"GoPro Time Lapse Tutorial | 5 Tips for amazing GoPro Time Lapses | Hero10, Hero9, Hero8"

As mentioned, this program can also process the GoPro RAW files. However, most other photo editing programs are also suitable for our purpose.
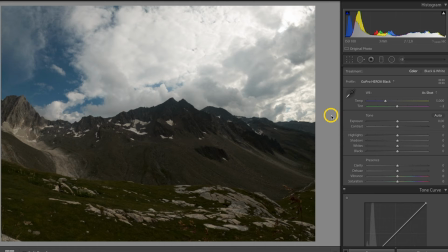265s
It's just crucial that you can apply the settings of one photo to several other photos at once. I will show you in a moment what I mean with an example. After importing the photos of my timelapse recording, I edit the first photo. I usually take care of the white balance first, that is, whether the photo should look a little warmer or cooler.
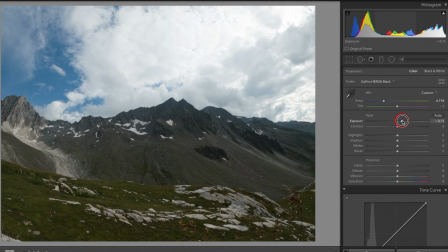282s
Then I look at the exposure, so whether the photo should look a little brighter or darker for a better effect. effect.
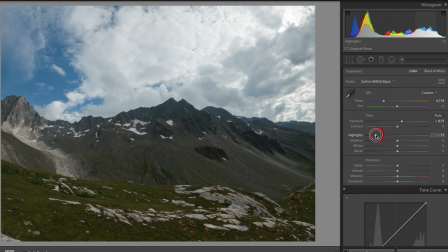287s
Here I usually reduce the highlights to bring back details in the bright areas. The shadows are increased a bit to get more details in the darker areas. Please note that this is not supposed to be a complete Lightroom or editing tutorial. I just want to show you some of the possibilities that such a software offers.
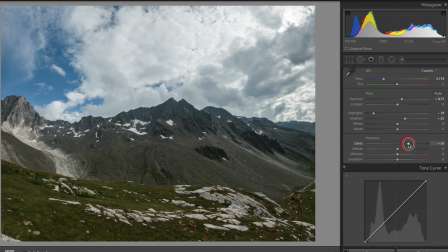303s
With clarity, you could add a little more structure to the image. For landscapes, this can give the image a more dramatic effect. However, if I want to use the timelapse within a longer video, I'll make sure that the image does not look too sharp. A cinematic video should rather have a soft look. Then I take care of the colors.
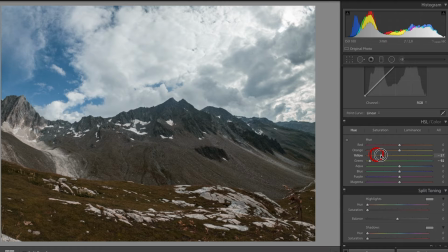320s
Using the so-called HSL sliders, you can edit the colors individually. You can change the hue, the saturation of the individual colors and also their luminance.
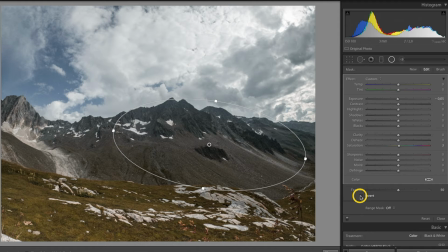329s
Here I mainly work on the colors that are dominant in the picture.
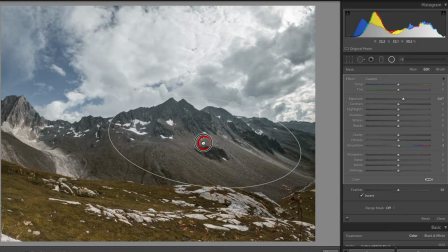332s
Then I often use radial filters or gradient filters and selectively edit the individual areas of the image.
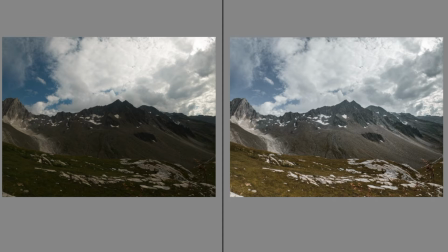338s
I mainly work on the exposure of these areas. And as you can see, we made our picture much more interesting with a few clicks. You would have a lot more options. Today, it is important to me to show you that it is possible to enhance almost every photo and therefore every timelapse recording. Once you've finished editing the photo, you can easily apply the settings to the other photos of the timelapse recording.
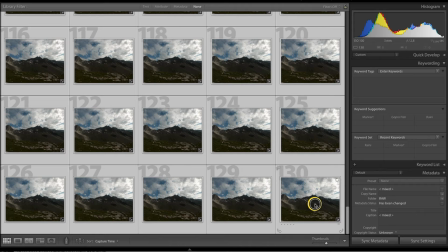359s
To do this, select the edited photo in Lightroom together with the other photos of your recording and choose Sync Settings.
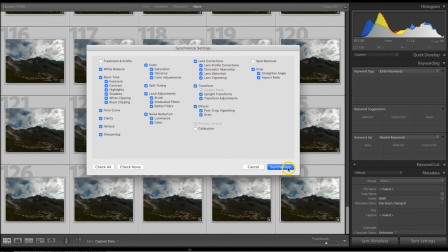365s
Now you can choose in detail which settings should be applied to the other images. The only thing that could make things a bit more complicated is if the brightness has changed a lot during your timelapse recording. In this case, you have to check if the exposure adjustments really work for all photos. Now we have finished editing our photos and can export them all. As mentioned, the editing process is very similar in other programs. If Lightroom, with its subscription model, is too expensive for you, I could recommend Luminar for example. My next two tips relate to the last step of the process, which is editing your video.
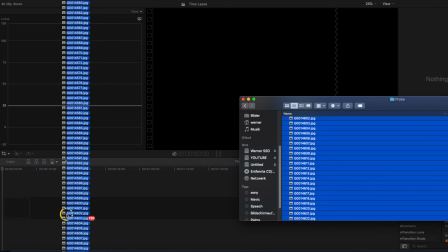397s
I use Final Cut Pro as my video editing software, but you can get the same result with other programs.
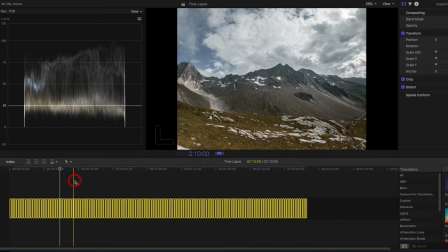403s
After I put the edited photos on the timeline, I assign a duration of one frame to each photo. That way we've already got a finished timelapse. But now I want to give the shots some more depth and make it look more dynamic.
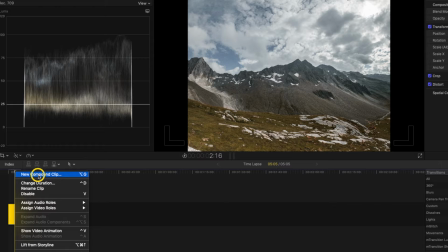415s
Therefore, I select all photos and create a so-called compound clip. Now I can apply effects to the compound clip and not just to the individual photos.
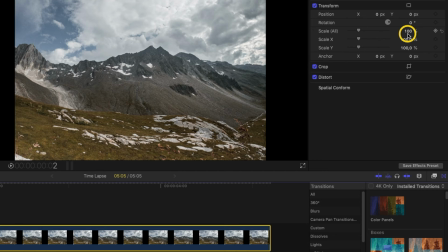422s
I want to add some motion to my timelapse video and of course adjust the aspect ratio to match the aspect ratio of a 16 to 9 video clip.
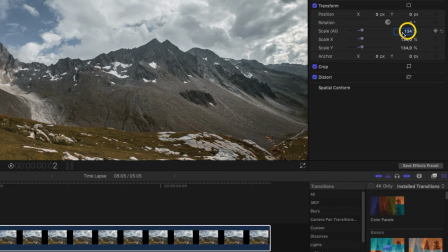430s
With scale, I zoom into the clip a little bit, so that there are no black bars at the left and right side anymore.
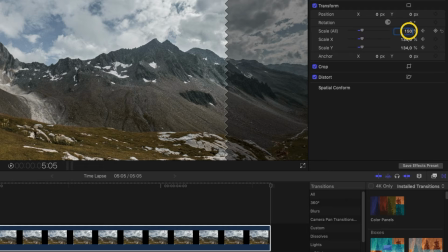436s
Now I want to zoom in a little bit during the clip. For this purpose, I create a keyframe at the beginning and scale the clip by a few percent at the end.
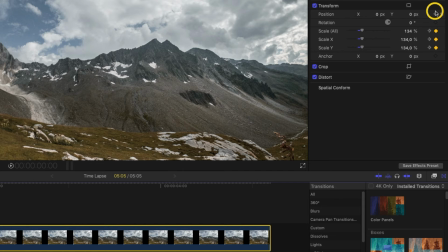445s
At the same time, you could add a movement to the left or to the right and the movement up or down.
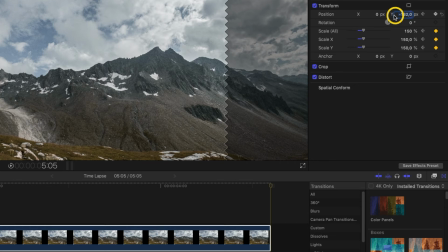449s
To do this, you create a keyframe at the beginning again at position and then move the picture to the desired position at the end.
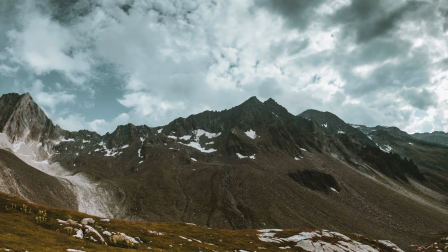456s
Now you have a little more movement in your timelapse clip. This gives the shot a lot more depth and makes it look more organic. My next tip is mainly for recordings that contain a lot of motion. On the GoPro, you don't have the possibility to control the shutter speed for timelapse recordings, which is not really necessary in most cases. However, the camera does use a very fast shutter speed when there is sufficient light. This is basically not a big problem if your shot does not contain much motion. However, if your timelapse recording contains a lot of movement, such as the timelapse recording of a street or a busy place, then the movements in your clip will look very unnatural and choppy because of the lack of motion blur.
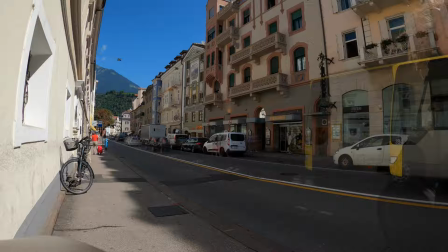492s
The reason for this is, as I already mentioned, the too fast shutter speed. Especially a timelapse recording can benefit from motion blur to better reproduce the progression of time.